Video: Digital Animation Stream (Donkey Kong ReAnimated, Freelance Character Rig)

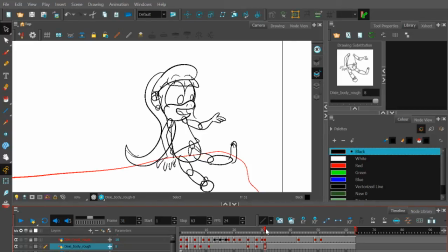[20:59]
And let me get to probably the end of sum is where it'll be at its full amount. Alright. Actually, let me check. Did she start moving her head at this point? Okay, no, it moves back at the... Yeah, there. Okay, so stop motion. It's a different...
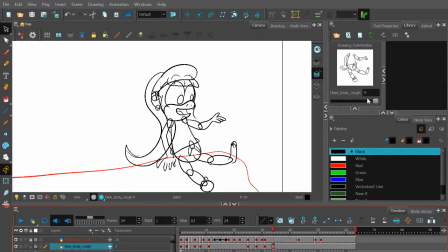[21:18]
Yeah, it's a different substitution. You can tell by the number there. Save.
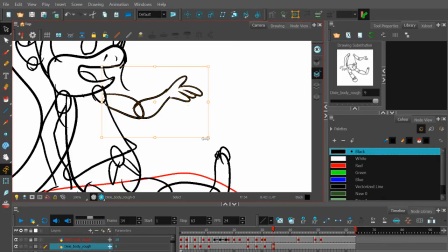[21:25]
Do a little more there. Move it up a little bit just to fit the socket better, and then we'll move this whole arm out. And you don't want it to be completely flat like that. That looks a little less dynamic, or it looks like she's pointing down. Then I'm gonna redraw the hand too for the rough. So now it's kind of there.
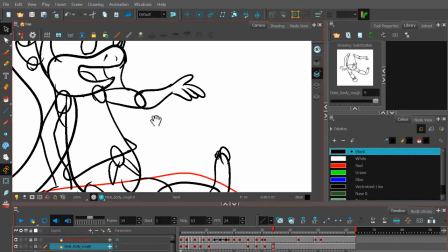[21:45]
Just compares the previous frame. Okay, that's pretty good. And I'll actually for this shot I'll redraw.
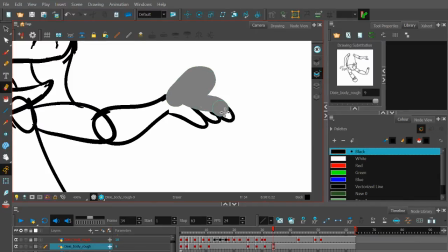[21:52]
I'll give her a different hand to give it kind of a more lackadaisical, like whatever.
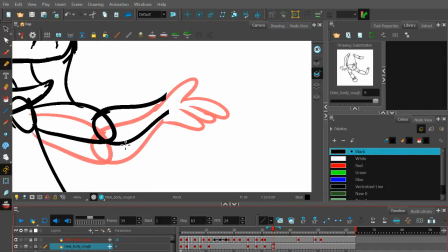[21:57]
And here's a nice feature. I'll do the onion skin, which shows you choose how many frames can show you, like kind of flipbook style, as a basis to where your object last was and how it is shaped as well. So I'm actually like looking at my hand right now to kind of use it as
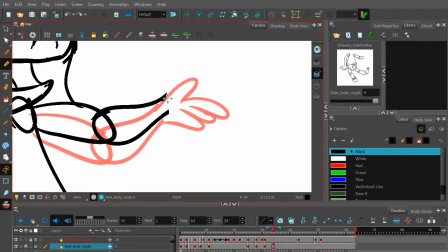[22:14]
a basis, and I might have to redraw this because full disclosure, I suck at hands, even if it's like a cartoon monkey. So start with like throwing I don't want it directly the same position, so. That's not correct. I'm trying to think like what's the best direction for each finger.
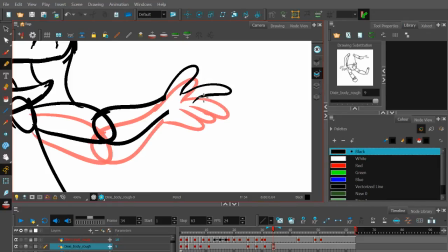[22:35]
Okay, now it's too thick. Oh, it should kind of be cupped probably. Yep. Yeah, it's almost like something like out of a shrug. Let's get rid of the onion skin and see if that looks pretty good.
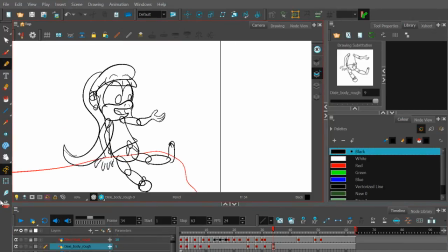[22:54]
Yeah, it does look pretty good. Let me just make sure it doesn't
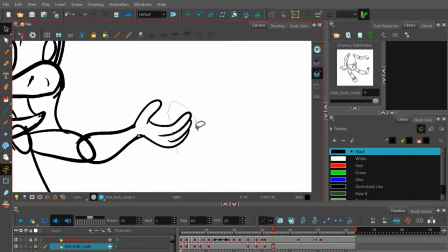[22:57]
okay, it's a little too big, so thankfully I can select just those parts and squish them a little bit horizontally.
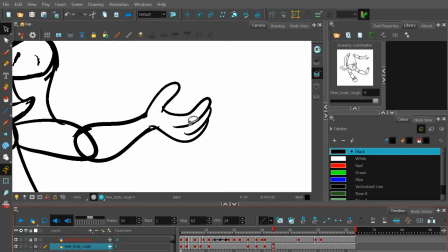[23:05]
Alright, that's about right, and we'll make it look more, anatomically right in the final version. Because again, this is just a basis.
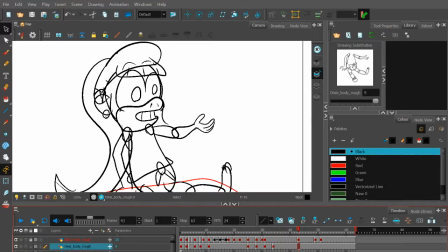[23:11]
And this is where she starts to turn a little bit, so stop motion.
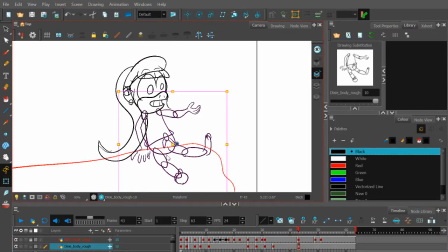[23:17]
And what I'm going to do here is one thing I'm doing for the roughs is so I can rotate the bodies back slightly.
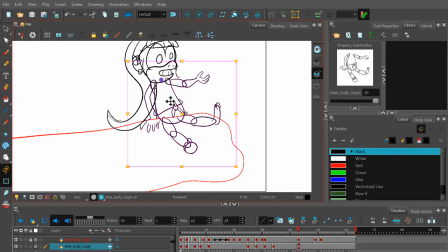[23:26]
Oh no, I don't want it to be rotated from the neck. I want it rotated from the butt where she's sitting,
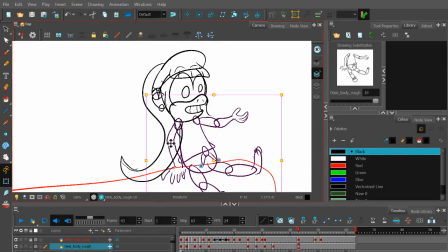[23:30]
because you're kind of, imagine yourself sitting, and if you start leaning back, you're not following the trajectory of your head. You're following the trajectory of your seat, because that's gravity and physics for you. So I'll do that to match it up with the previous frame. Yeah, that seems about right.
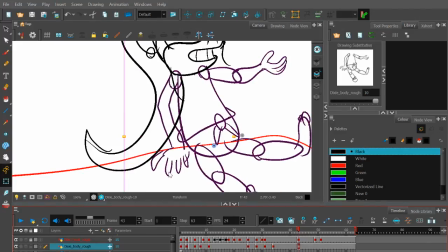[23:48]
But I also want to make sure her arm that she's, and there's a very rough, unfinished hand. That's going to be something else to work on later.
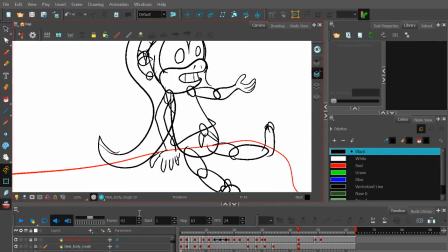[23:54]
I have to make sure that's in the same place as the last couple of frames.
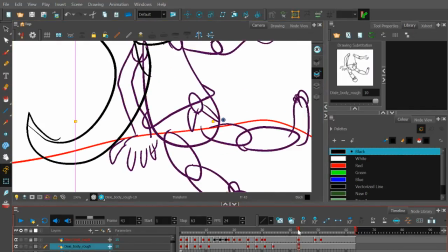[24:01]
And it's okay. It's such a small thing. I can probably keep that. I'll move it up a little bit.
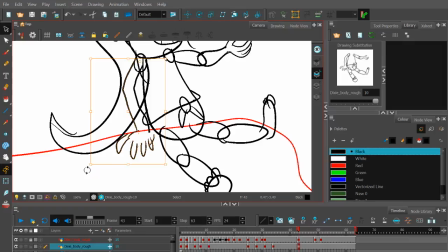[24:12]
If I keep neglecting small things, they add up. They'll add up. That's speaking from experience with vector animation.
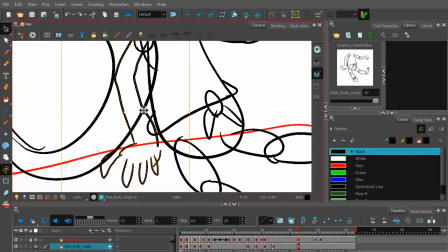[24:21]
Oh, we need the big line. We need this line selected too. And where's the rough? Okay, so we move it there to make sure
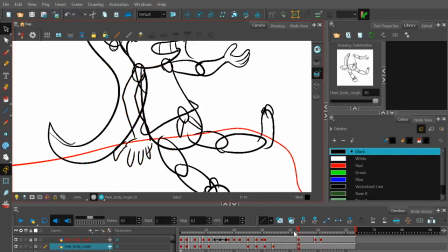[24:29]
you're in the right position and compare it to the last frame. Oh, now you're way too long.
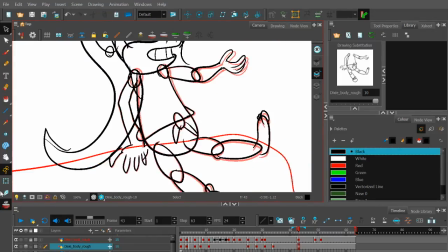It looks like it shrunk a little bit. Oh, no, but it's still kind of, you get the gist that's keeping its general position while the rest of it is kind of rotating.
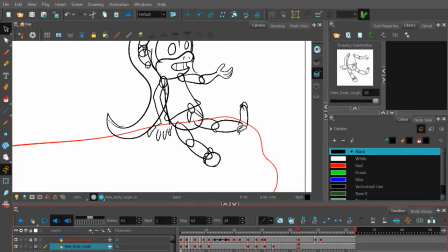[24:50]
We will address that. But also probably want to work on the legs a little bit. So, because the idea is she's just chilling on a log,
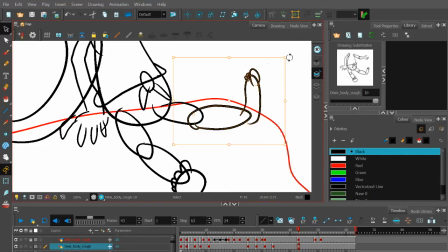[24:58]
so it's not the whole thing that moves. So I'll just keep this a little rotated down and a little rotated down.